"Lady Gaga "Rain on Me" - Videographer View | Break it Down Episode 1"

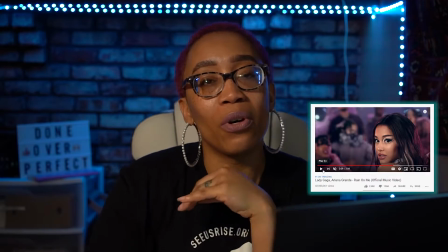(8:09)
So but beauty shots in general, they are really, really effective in slow-mo,
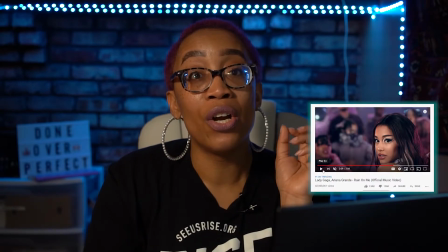(8:14)
especially this is for like the makeup artists and my hairstylists out there when you're doing tutorials or lookbooks or whatever.
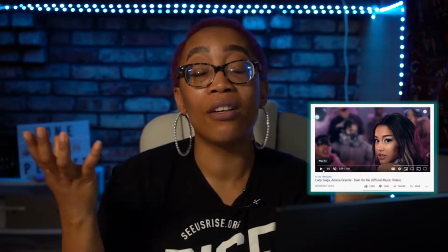(8:22)
We've all seen those slow-mos. So slow-mos, they don't, people that do those videos don't do them for vanity's sake.
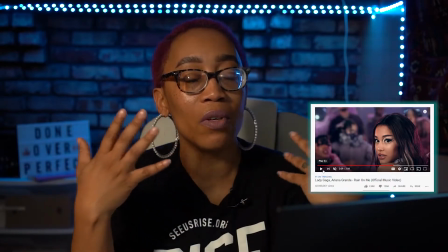(8:29)
Well, they might, but they also do it because they really want you to see the effect going on,
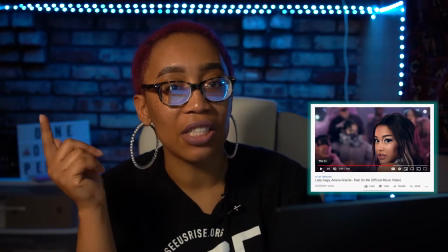(8:36)
because you know, if they're doing an ad about eyelashes, you'll be able to see it better in slow-mo than in real time.
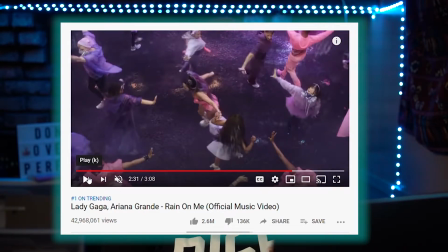(8:42)
All right, then this shot right here, this is like a true overhead shot. It's over everybody's heads looking down. A couple of things that happen with this is that everybody becomes the same height.
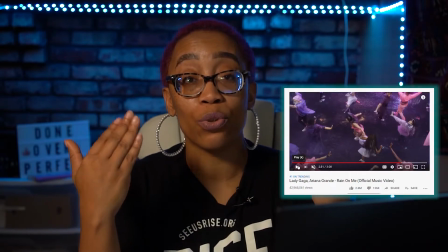(8:56)
So if you have differences in height levels of the people that you're working with, this is a good shot to get rid of that.
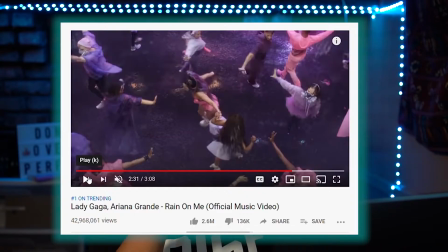(9:02)
Also, the way that they have it now is that Ariana and Lady Gaga are in the middle, and then everybody's arms are extended. Now what this does, it creates an eye line. It's making your brain tell your eyes, hey, follow this line and see where the line ends.
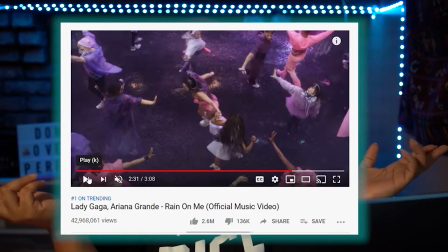(9:21)
The ending of the line is the people's fingertips, and everybody's fingertips are pointed toward Lady Gaga and Ariana. So it makes you realize that they are there. Now in this shot where I paused it, we know it's Gaga and Grande, right?
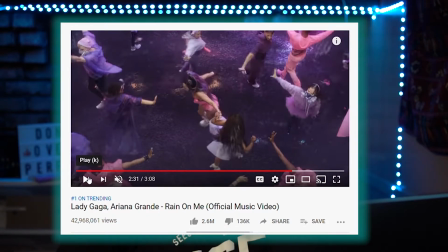(9:38)
But if you didn't know that, you wouldn't know who this is. However, the fact that everybody's arms are pointed toward them saying, hey, these two people must be important, which is important,
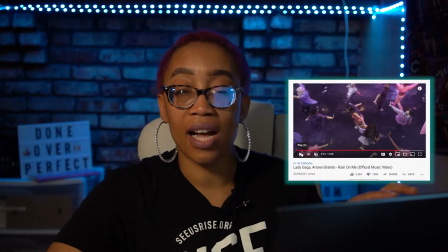(9:50)
especially if you have something like this going on where there's color and there's other elements going on and there's a lot of movement,
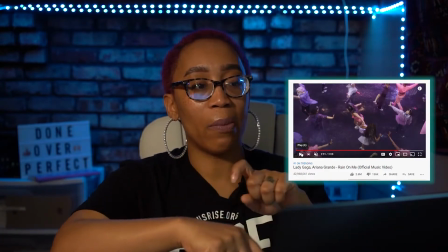(9:56)
because we know they're going one way, and I'll play it in a second, but then their dancers are going another way.
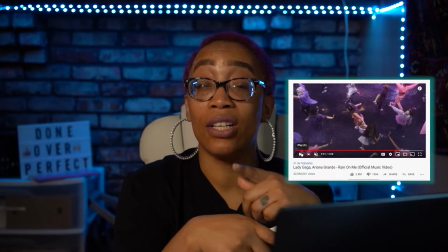(10:02)
So they're going counterclockwise and their dancers are going clockwise. So let me show you.
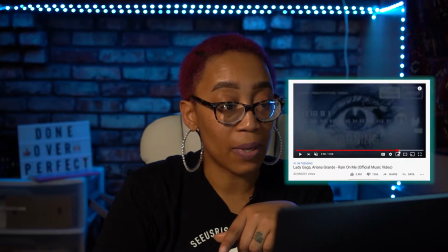(10:07)
Let's go back just a little bit.
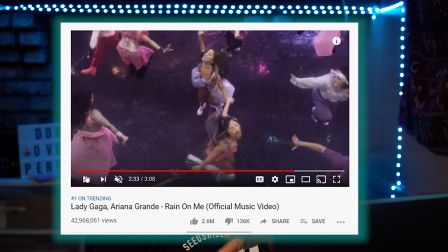(10:11)
So then of course they look up, so we know it's them, but still. And of course the outfits, whatever. There's signs to know that there's them, but just pretend you don't know any of that.
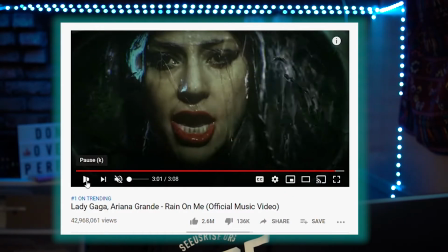(10:20)
But anyway, but you see how that works. And then at the end, to end it all, we have some more slow-mo.
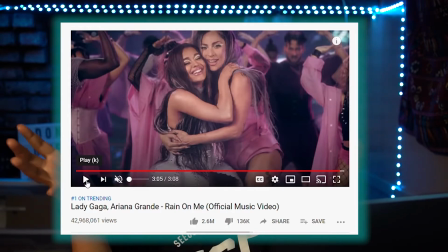(10:27)
So this combines a lot of the transitions and camera tricks they were using before.
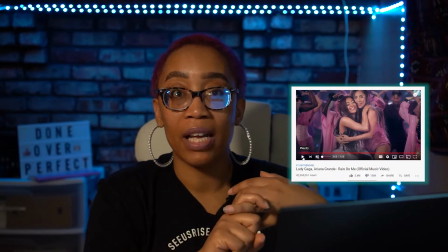(10:34)
We got the zooming, we got the hip level, it goes in a little bit to waist level.
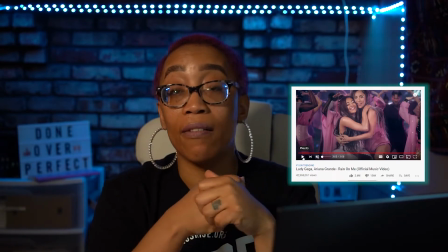(10:38)
We got the slow-mo with the beauty shots. We have them being more lit than everybody else in the background.
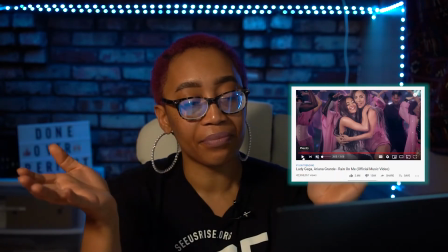(10:44)
It's just a good ending. Plus it creates kind of a good, this is a sidebar,
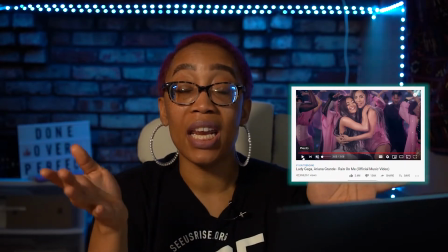(10:51)
but it creates kind of a good flip side to the beginning, because we know at the beginning Gaga was shown in that distressed
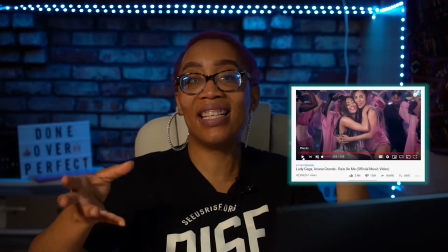(10:58)
state, and now she's happy and got a friend and all the other stuff, right? So okay, all right, so now let's learn how to apply it. Okay, so we talked about, looking at my notes here, zooming in and zooming out, so using the zoom effect.
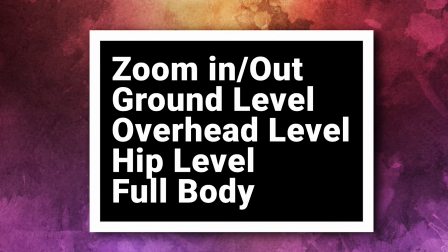(11:18)
We talked about ground level, overhead level, hip level. We had some full body shots, things like that. So how can you use this if you're not a music video director? How can you use this is take notes that they kept you moving throughout the story. Now, if you have a video that it's an explainer video or a talking head video or whatever it is, it's probably gonna be longer than a music video, but take notes from this. They kept it moving. They kept the movement going to keep you interested and to keep you moving through the story, watching the whole video. So use those zooming in and zooming out. I'm not saying that if you have a video that you're talking or explaining something for 13 minutes, don't be going like this every 10 seconds. Don't do that. But use it to emphasize certain things that you're saying, okay? Zoom in and zoom out a little bit.